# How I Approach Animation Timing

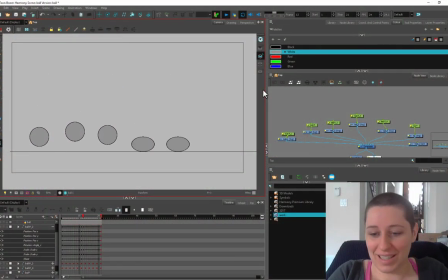0:05 Hey kids, welcome to the Stylus Rumble Animation Time theme. Today, we're going to just play a little bit with this little bouncing ball. The bouncing ball is so underrated. A lot of people, they start animating and they're like, Oh man, I can't wait to animate because it's the coolest thing.
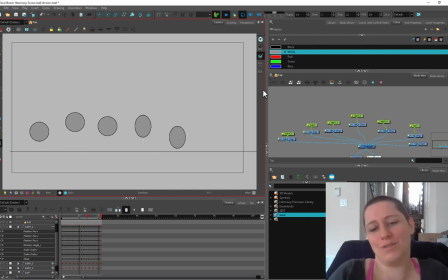0:19 So I'm just going to animate this dragon fighting dude and getting big scrap and then there's swords and fire and like two or three drawings in. They hate animating because it doesn't, it's just not working. It looks terrible. Why? Why did you do that?"
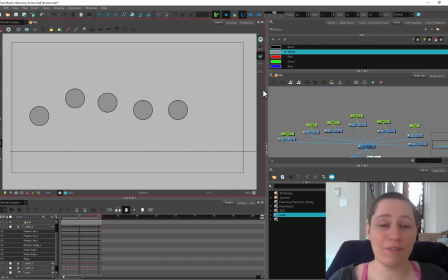0:34 So I recommend if you're starting an animation, even if you've been animated for a while and you just want to improve your animation, just go back to the ball. The ball is so great. If you want to practice simple things like timing, squashing, and stretching, the ball is perfect.
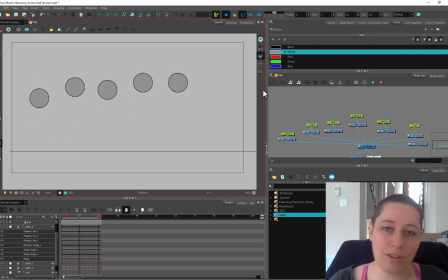0:48 Because you're not wasting all your time trying to keep your character all tight and making sure that they stay on model and stuff like that. You can practice different timings. It took me five minutes to set this up. So here's five different timings and it took no time at all. So you can experiment with where you put your drawings, how close together things are, how far apart they are.
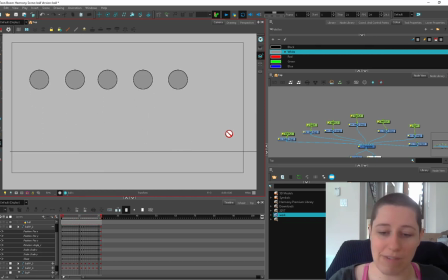1:08 Some of these are on one, some of these are on two, so you can see how that gives you a different look. And it's gonna take you no time. If you only have one day to learn something and you spend the whole time drawing your dragon, then you're not going to learn as much in that time.
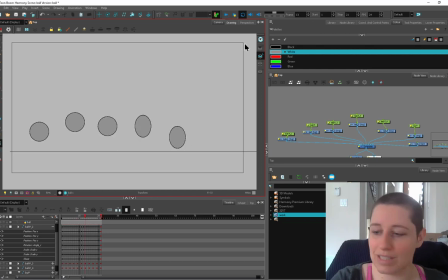1:22 So the first The first one, super, it's literally even timing, so let me grab this guy, turn on my onion skin. So you can see everything is perfectly spaced, so the timing is very even.
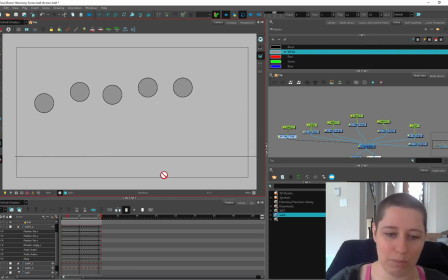1:36 It's just going from point A to point B and back again. And I turn that off, start there. It looks like this is like Billy's first animation. You're like, okay, it's doing the thing, it's bouncing, but it's not good. So the first the easiest thing you can do is just put a little ease on it.
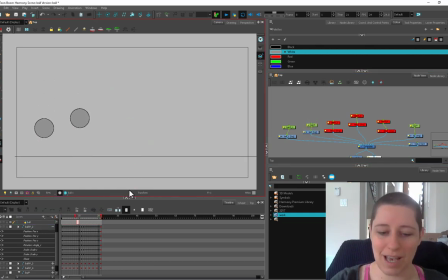1:53 So now it's going a little bit slower as it hits the high part and it's a little bit faster towards the bottom. I'll turn on my onion skin for that guy. You can see that these guys are closer together and it's not a huge difference. We can set it a little bit more exaggeratedly-er.
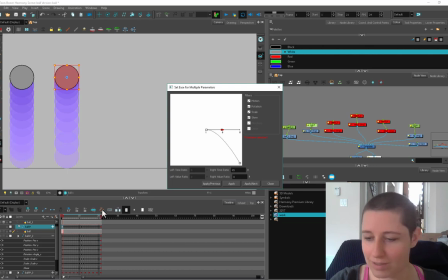2:11 So here I'm going to use my ease parameters and it's set right now to 45. This handle, if you've ever used the My Graph Editor, it's a similar but not as good version of that. And you can set your timing. If you want to slow out, you pull this guy straight out.
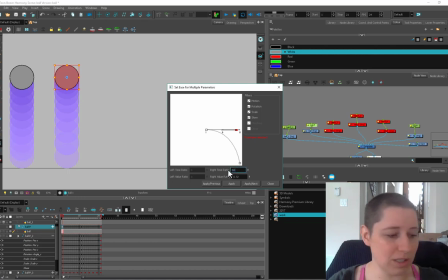2:28 And here you can set a number. So it's like a percentage. So here 50% ease out. I just had it on 40. Let's put it up like 65. 65 and 0. The spacing is going to be a little tighter. and then also the last frame because the the
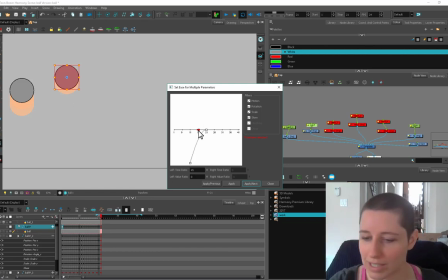2:45 first and the last frame are the high point so I'm also gonna put the the ease on this the ease in loop it's now instead of 45
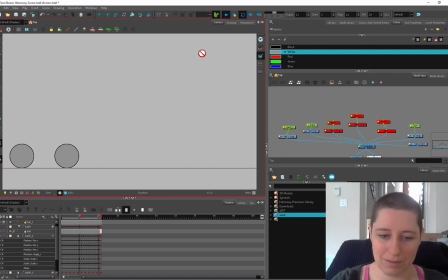2:55 it's going 65 there we go it's a little nicer book book then you know it wasn't really doing enough for me so I threw in this squash so now it squashes as it hits. So it's a minor difference but it kind of gives a little bit more of a boonk when it hits.
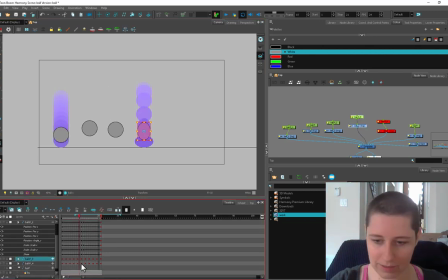3:17 The next one I actually set on twos and I also when it gets closer to the bottom it starts to stretch out. I might narrow that down a little bit. I think he's a little bit fat. There we go.
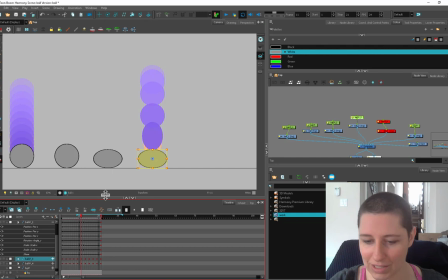3:35 So he's He's starting to stretch out and then when he hits, he squashes. I'm going to give him a bit more squash too, let's go crazy. And then he comes back up. I've staggered the down and the up, so here and here. This one's a little bit lower just so that they're not mirroring each other because here,
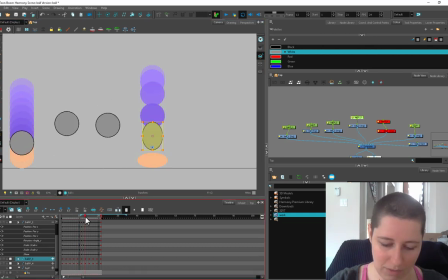3:55 this one on this frame and on this frame, they're in the exact same position. So that can get a little bit mirror-y and same-y. So this one's just getting a little bit more personality.